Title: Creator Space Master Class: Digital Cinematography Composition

We start to go more, if I go like this, now I have a better composition. And that's, you can see now I'm lined up here, and that's that rule of thirds idea right there, as you can see there.
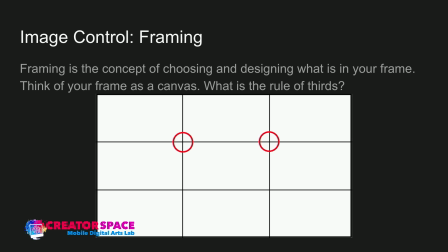12:24 And that gives you the option to, you can frame left, so you can see to the left, top left, or you can frame right to the top right. You can also frame to the bottom left or bottom right. And that's kind of a very different type of composition. We don't see it all the time, but that's where you basically leave a lot of headroom. And where then the subject is really low down. So we'll look at that as well as a demo of how using that negative space.
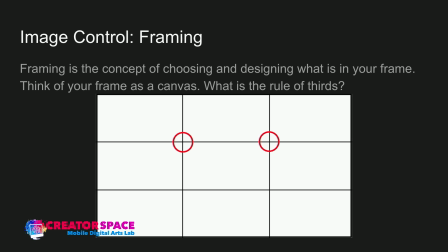12:50 And it's kind of I would like to call it a bit of an annoying composition because you're like, why is there like so much space on the top? But it's a really interesting artistic composition that's visually can work well if there's something of importance above your subject.
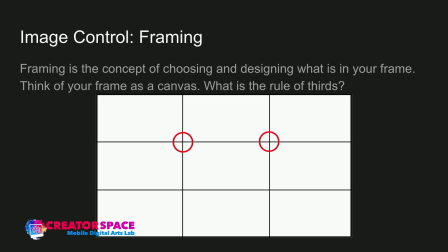13:05 So for example, they're standing in front of a huge mountain. It's vertical. If you frame them in the bottom and you leave the top, that way you can actually put their heads on the bottom left or bottom right, and then the top can be the mountain in that kind of negative space. But that can help with the composition because then you're still seeing something up above.
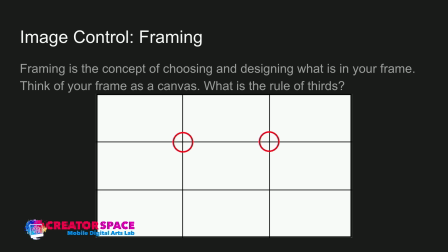13:24 So just to think about that, I think it gets a little bit, I like to again, use that, the word annoying when you just see kind of white wall or something above. But again, it can be very effective. We see this in cinema a lot. So it's something to try. And it's kind of not the normal way of using that necessarily.
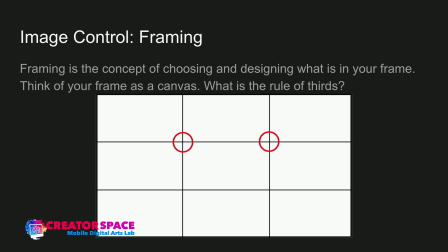13:43 We see a lot of the top left, top right. Usually the bottom ones are more of like the intersecting ideas where we see another important object. So if someone's reading something, you can see if they're in the top left and let's say their hands in their book is in the bottom right.
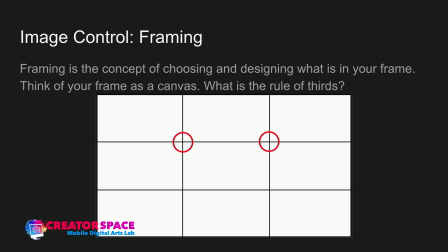13:57 That's a really interesting triangular composition that works well in terms of using a rule of thirds. And that's a really interesting aspect to it as well. Okay, so that's our rule of thirds.
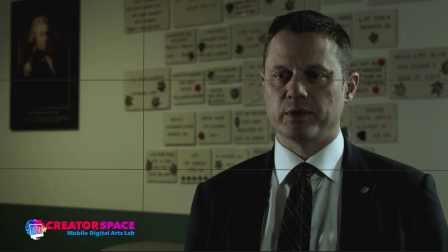14:08 Now here's a little bit of example. This is a frame that I have from a documentary I shot. You can see if I put the intersecting grid, we have our subject right there in the top right,
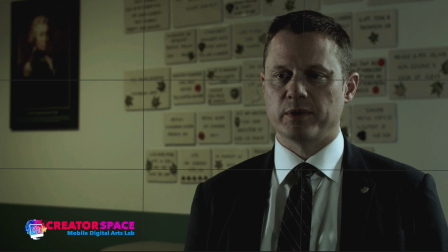14:20 intersecting lines right there. And then, you can see that kind of the background is leading us, the lines are kind of going away, but they lead towards him. But that's a nice composition where he's on the right. And you can see we're observing that rule of thirds pretty closely.
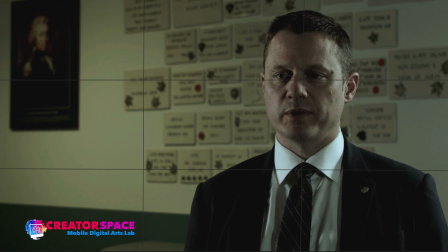14:38 And it's an aesthetically pleasing image. So that would be it's a documentary still frame.
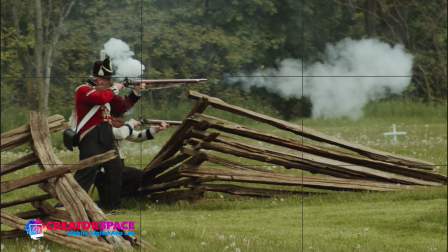14:43 So that's how that can work there. Here's another one. This one I found, I just kind of pulled the still and I was like, it actually has some interesting elements because we're using these rule of thirds. So we have top left corner, we have the soldier we have the smoke, and it's not necessarily as perfect.
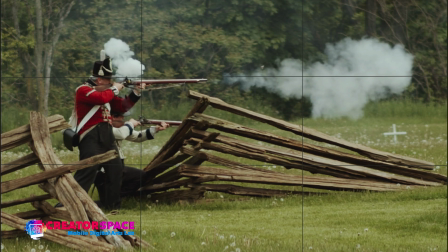15:02 It could be, he should technically, his head should be more in the crosshairs there. So that would be, how to improve the shot. I would definitely do it like that. And then it kind of leads to the bottom. But look at the fence, how it goes up towards him, the lines. That's where we start to get into that more kind of advanced idea of composition.
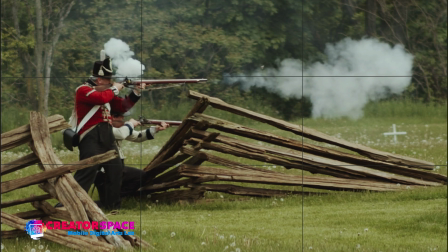15:21 Using other lines and using perspectives or lines or the elements of the frame to help lead the eye towards our main subject. So you can see the fence draws your eye right to him, but at the same time the smoke is pushing forward. And another interesting point is on the top right, where we have the big
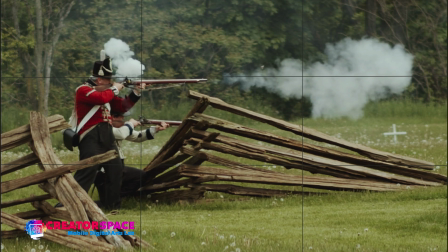15:42 smoke ball from the discharge is on the top right corner. So that looks really neat. That has a nice overall composition. So this has a lot of nice layers. This was happening live, recreation, filming it.
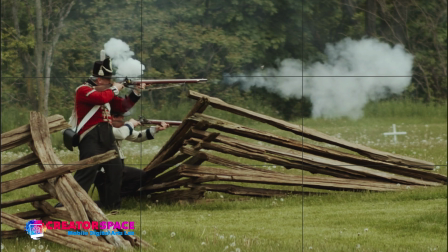15:59 There wasn't a lot of time to consider necessarily everything, but I think it works well. It just kind of goes to show that you can be doing something really quick and live, and maybe not having a lot of time to practice it through or get your exact frames.
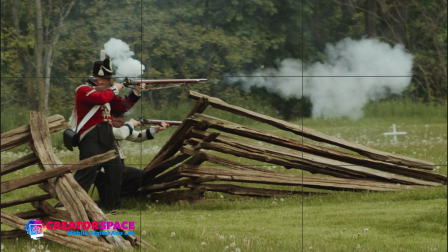16:15 But if you're thinking, it should start to become, eventually what it does is it becomes second nature.